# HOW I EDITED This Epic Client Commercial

We then pasted our illustrator item from the supplied artwork and we distorted it and warped it as best as we could to match a cylinder shape which is also tapering at the top. Very hard to do. As you can see I couldn't quite get it exactly lined up.
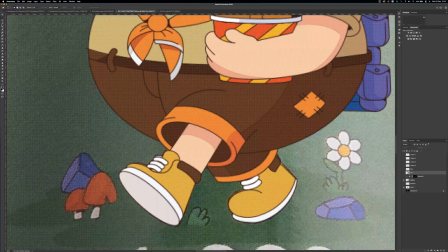You can see on the shoe here a bit of overlap from the original label and his hat's got a bit of
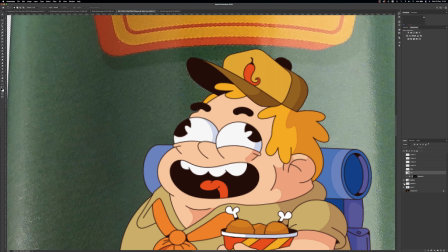mess there so we've had to do a retouch layer where we again clone the green from near that area
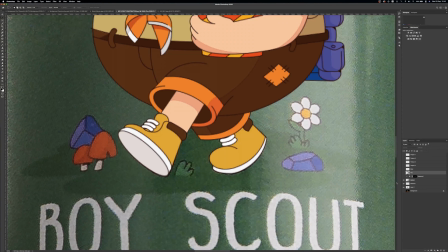and we make it all nice and smooth see the shoe with the retouch on with the retouch off it dirty clean dirty clean the problem is it still looks like it's a separate item slapped on a jar easy win here you see that highlight layer going down well it's not a layer but
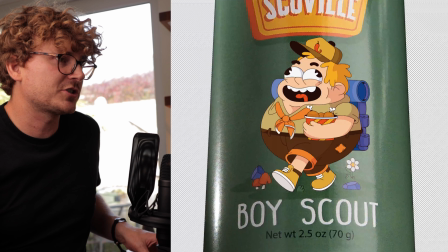the highlight line if we can try and imitate that and apply it just to our scout boy scout layer we
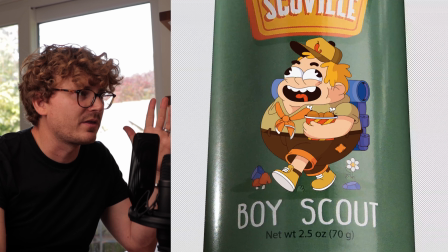can blend it in a lot more effectively so something as simple as doing that allows us to make this ultra high-res artwork look like it's a bit more part of the jar then we need to think about the animated elements so we then paste from illustrator the fire element and that will allow us to do all our things we're hoping to like squish it expand it make it do a sonic boom thing but we do that inside of after effects next we do my classic you've seen it by now blinking technique i mean i first started doing this on my christmas advert
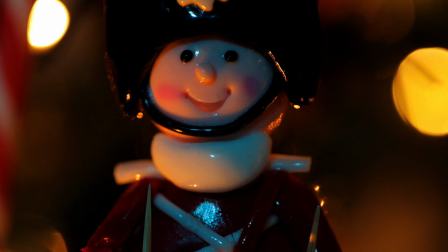Christmas is coming soon. I'll probably put that one up again because that was so cute. All we do is a layer with his eyes closed.
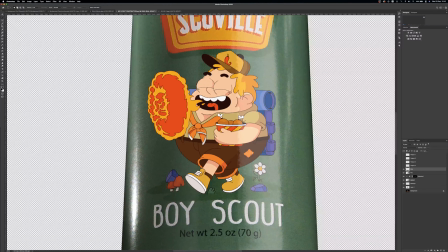Again, we just color match the skin color and we paint over his eyes. And then when you turn that layer on and off in After Effects, it looks like he's blinking. You know, we don't have to do any fancy keyframes in between of his eyelids closing because it's this jerky cartoon style which only requires one frame on one frame off also we want his tongue to wiggle so when the fire comes out it's always like oh that's hot wiggle wiggle wiggle so by
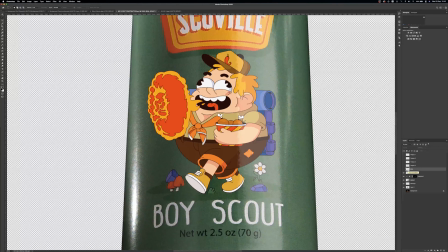doing that what i've done is clone the tongue and shrunk it down below his mouth so starts there gets smaller gets smaller and he's gone and then when you reverse it and then you go back and forth between that. It's like, ah, that's hot. And that's how I do my animation. It's so simple, isn't it?
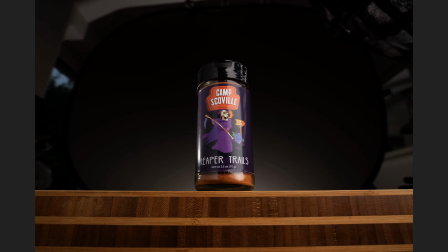Shall I show you some more from the other ones? So again, we've got our original photo, lots of scratch marks, lots of things to tidy up.
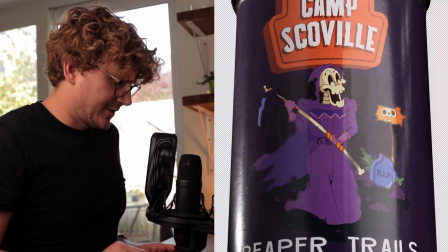Let's hide all these layers. So there we go. That is the photograph.
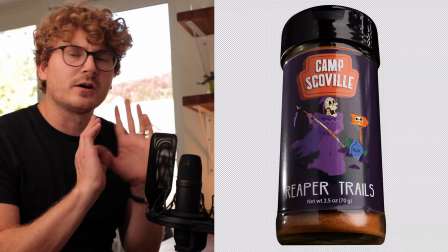Then we put on the vector elements. Now this one was really quite hard to warp so I did it in two stages because it was such a wide one.
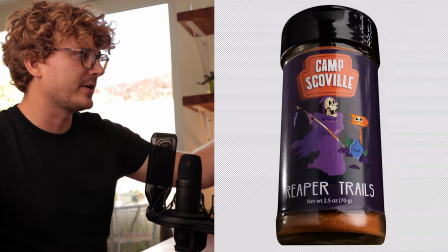I did the right hand side first which is this gravestone and spiderweb signpost and then we also did the
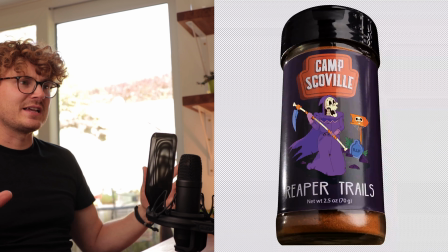reaper as a secondary layer. But again they look ultra unrealistic compared to the jar.
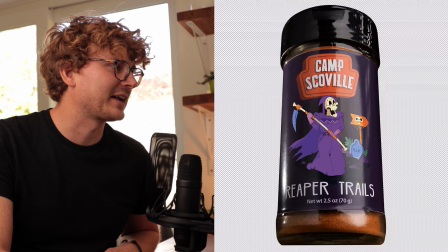There's no highlight. So again we've added a highlight to that right area and that one
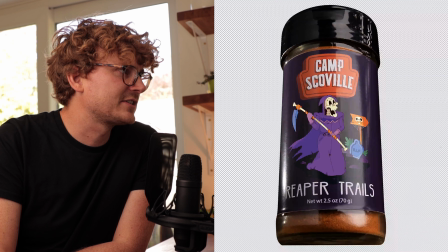blends in really nicely but then we also need to do a highlight on that right hand side just a sliver that's still on there on the reaper and then now the
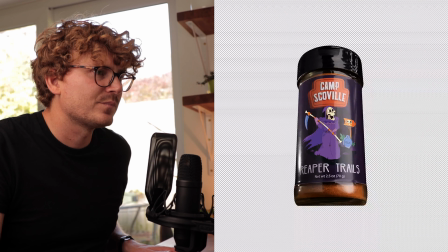whole reaper looks pretty good yep looks pretty good again
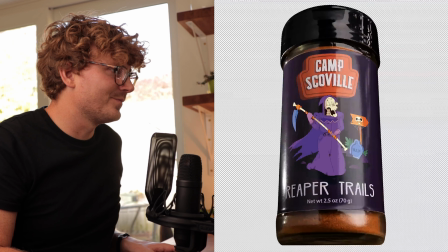all we have to do for animating simple color match again eyes closed and eyes open